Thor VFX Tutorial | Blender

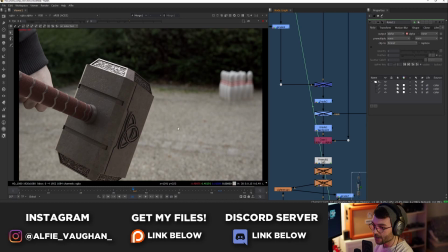494s
And then there's a couple of other grades making it kind of match the environment colors a little bit better. Then, like I explained in the breakdown, I had to roto my hand to go on top of Mjolnir, which goes here.
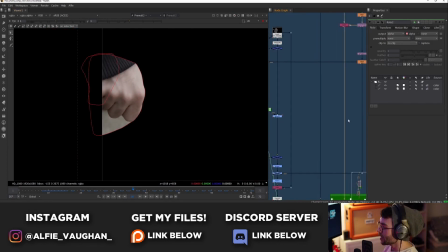504s
So this is the roto of my hand here. And then all I did to make the shadow was just offset that slightly.
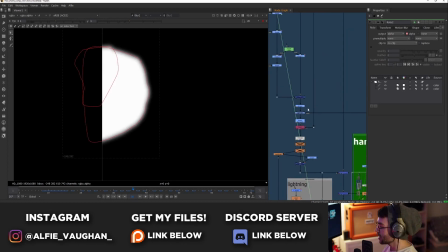508s
So I transformed it and then blurred it a little bit like this. And I used that to grade down the handle of Mjolnir like that.
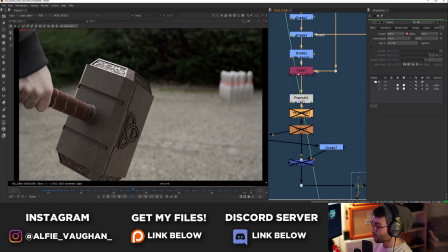514s
And that's just a really simple, cheap and easy way of doing a contact shadow. On top of that, I've got vector blur, which adds the motion blur for when it's being swung into the frame like this.
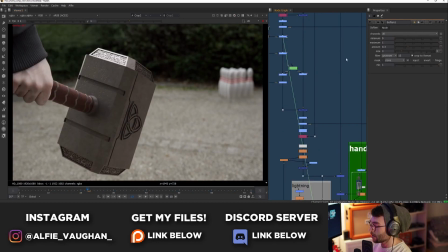523s
So that's without motion blur and that's with. And that's pretty much it for just getting the hammer to sit into the scene. Then we move on to the lightning, which is a little bit more complicated.
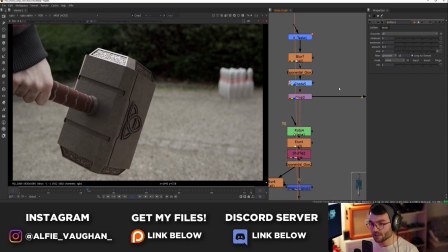531s
I will say right now, I wanted to do the lightning in Blender, and I've since seen a tutorial that's quite good that I probably would have done that if I'd have seen it a month ago. But I don't think there's a particularly good way to make lightning in Blender at the moment. It would have been really cool to do it that way as well, because the lightning could have reflected a bit more in the material of the hammer. But as it was, I just did it in 2D and then kind of hacked all the reflections.
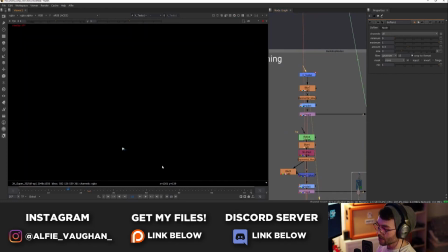550s
So the way I did it is I used a gizmo that I got from, I think it was Nukepedia, called XTesla, which is just like a procedural lightning generator. And literally all it does, you add it in, you get 2 points and you can kind of drag them around and it makes some lightning.
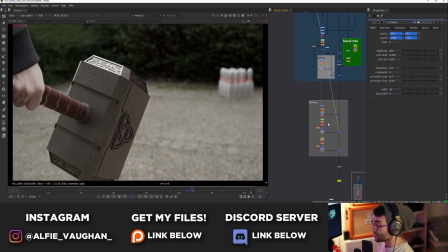561s
After Effects has a very similar tool that's built in, and I actually think it's a bit better, called CC Advanced Lightning, I think.
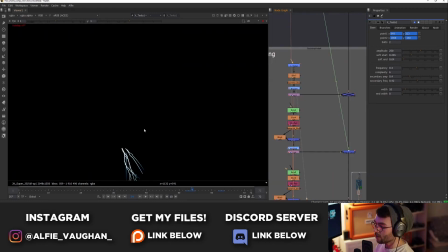566s
I used to use it loads when I used to use After Effects. So I turned off all of the kind of built-in glows and stuff in the lightning. So I just had this kind of white line that had a slight blue fall off towards the end. And then I just did all the glows and stuff myself because I had a bit more control over it.
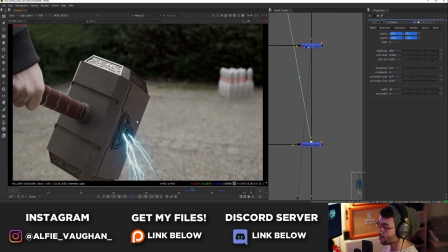580s
On its own, obviously, this looked pretty rubbish because there's no lighting interaction with the hammer. And this is where doing it in Blender would have been quite nice, because I could have made these like emissive and then it would have lit up the hammer.
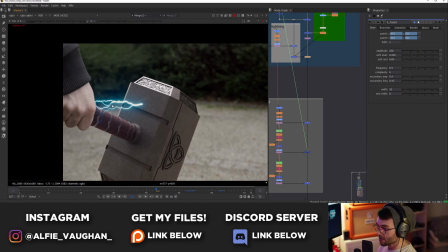589s
But as is the way of life. So what I ended up doing instead is putting the lightning on here and then using just a little rotor shape
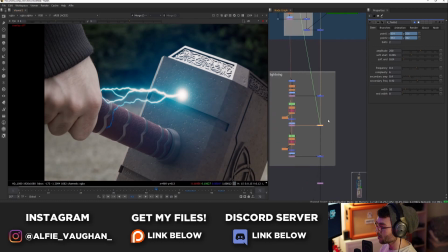595s
with a glow on it to kind of add this hotspot onto the hammer. It's just a little mask of a circle,
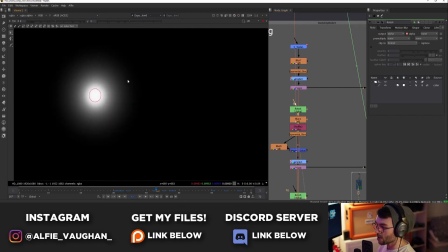599s
and then I blurred it a little bit, or quite a lot actually, and then did an exponential glow to give it that kind of intensity, a little bit more glow on top of that,
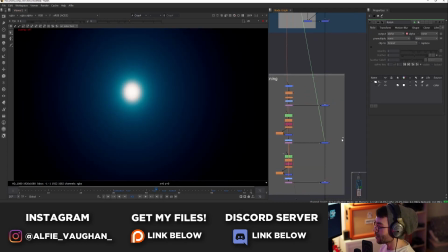608s
made it blue to match the color of the lightning, and then plus that on top of the footage. So that's kind of getting there.
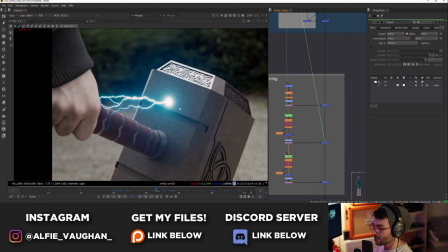613s
The hotspot kind of beds it in a little bit better and it starts to work a bit nicer.
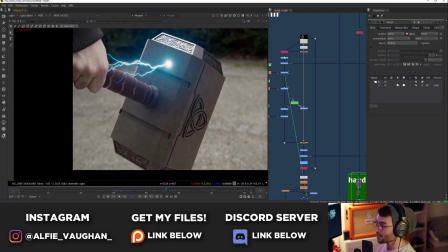616s
And then after that, what I did is split out the glossy part of the hammer, which is like all the reflections, and I graded that part on its own and added some highlights just into that,
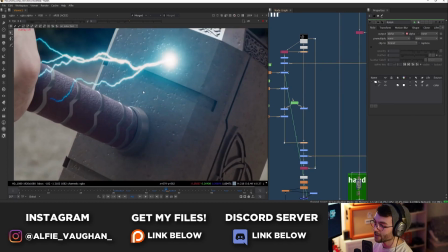624s
so it'd be like it was just picking up on the reflective areas. So that's what this looks like. You can see there's some lighting interaction on the handle and some on the actual hammer there.
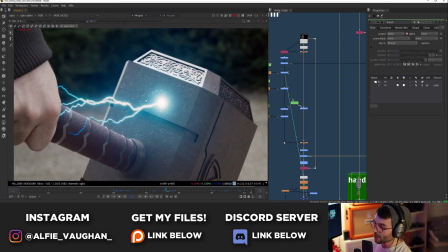632s
And the nice thing about this is it only exaggerates the areas where the reflections would actually pick up. So it's not just like an overall grade over the whole thing making it blue. It's only adding the highlights into the areas that are reflective. So you can see they're picking up in these small pits and stuff quite a bit where they're catching the edges.
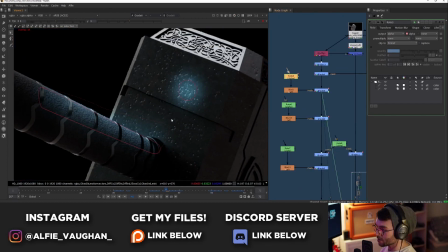646s
So this is the rotor shapes that I drew to add the blue onto there. It's just, again, kind of a few rotor shapes with a bit of feather on them in a few places.
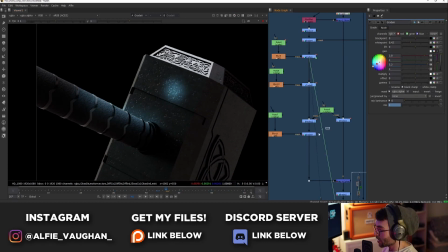652s
So I did that for all the hotspots where the lightning was quite close. And then I also did like an overall one that's much bigger.
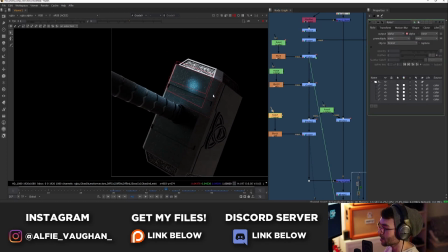657s
That's just kind of the whole face of the hammer where the lightning was touching. And then that goes back on top. So that's what it looks like. Oh, wait. There we go. That's before. That's after. And when you add all of those things together, you get this, which I think looks really cool.
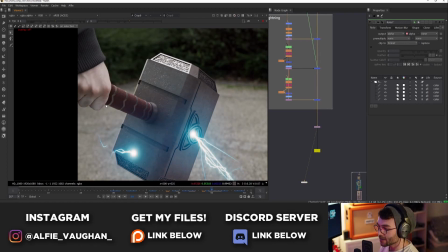670s
There's a few last minute details, like I added some lighting interaction on my fingers here when the bolt goes across the bottom of my hand.
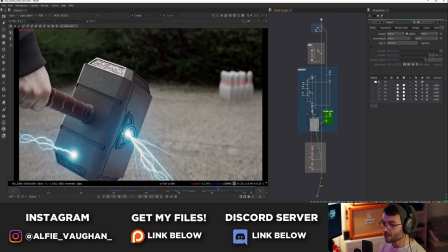676s
But essentially, that's how this shot was done. Most of this, to be honest, just comes from the object track in Blender. That's the most tricky part. So there we go. That's a tutorial on how to do this shot. The others were very similar, object tracking or hand tracking, but essentially just putting Mjolnir in all the shots. So I hope you've enjoyed this tutorial. If you want me to do one every week, then let me know in the comments and I'll see what I can do. As I always say, the project files for all of my videos are available on Patreon for $1. So if you want to get all of the files for this so you'd have to make it yourself and you can just get stuck straight in, you can download them from there.
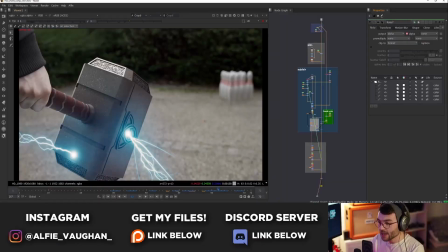704s
It saves you some work and it helps support the channel, so it'd be greatly appreciated. The next thing is we recently had a Halloween render competition in the Discord group.
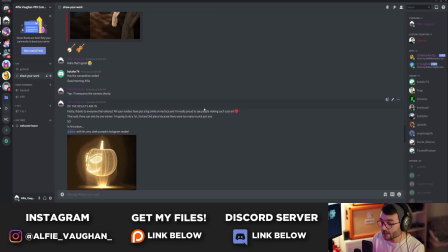711s
Someone suggested a couple of weeks ago that we should do a Halloween competition, and I said, yeah, let's go for it. Didn't think that many people would enter, but there were some really, really good entries in here.
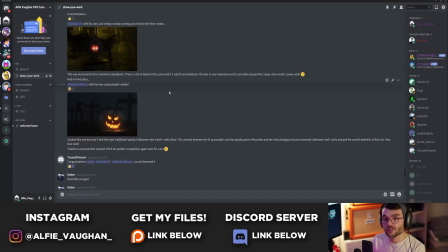719s
And so thank you to everyone that entered. It was really cool to see your work. But yeah, if you're interested in joining the Discord, then the link is in the description, and it would be cool to see you there. And finally, something that I think no one will be expecting. I've heard the requests. There's been over 50 people that have asked for it, and I've caved in. So I'm going to do an Iron Man tutorial series coming very soon. Keep your eyes peeled. Thanks for watching this video. I'm out.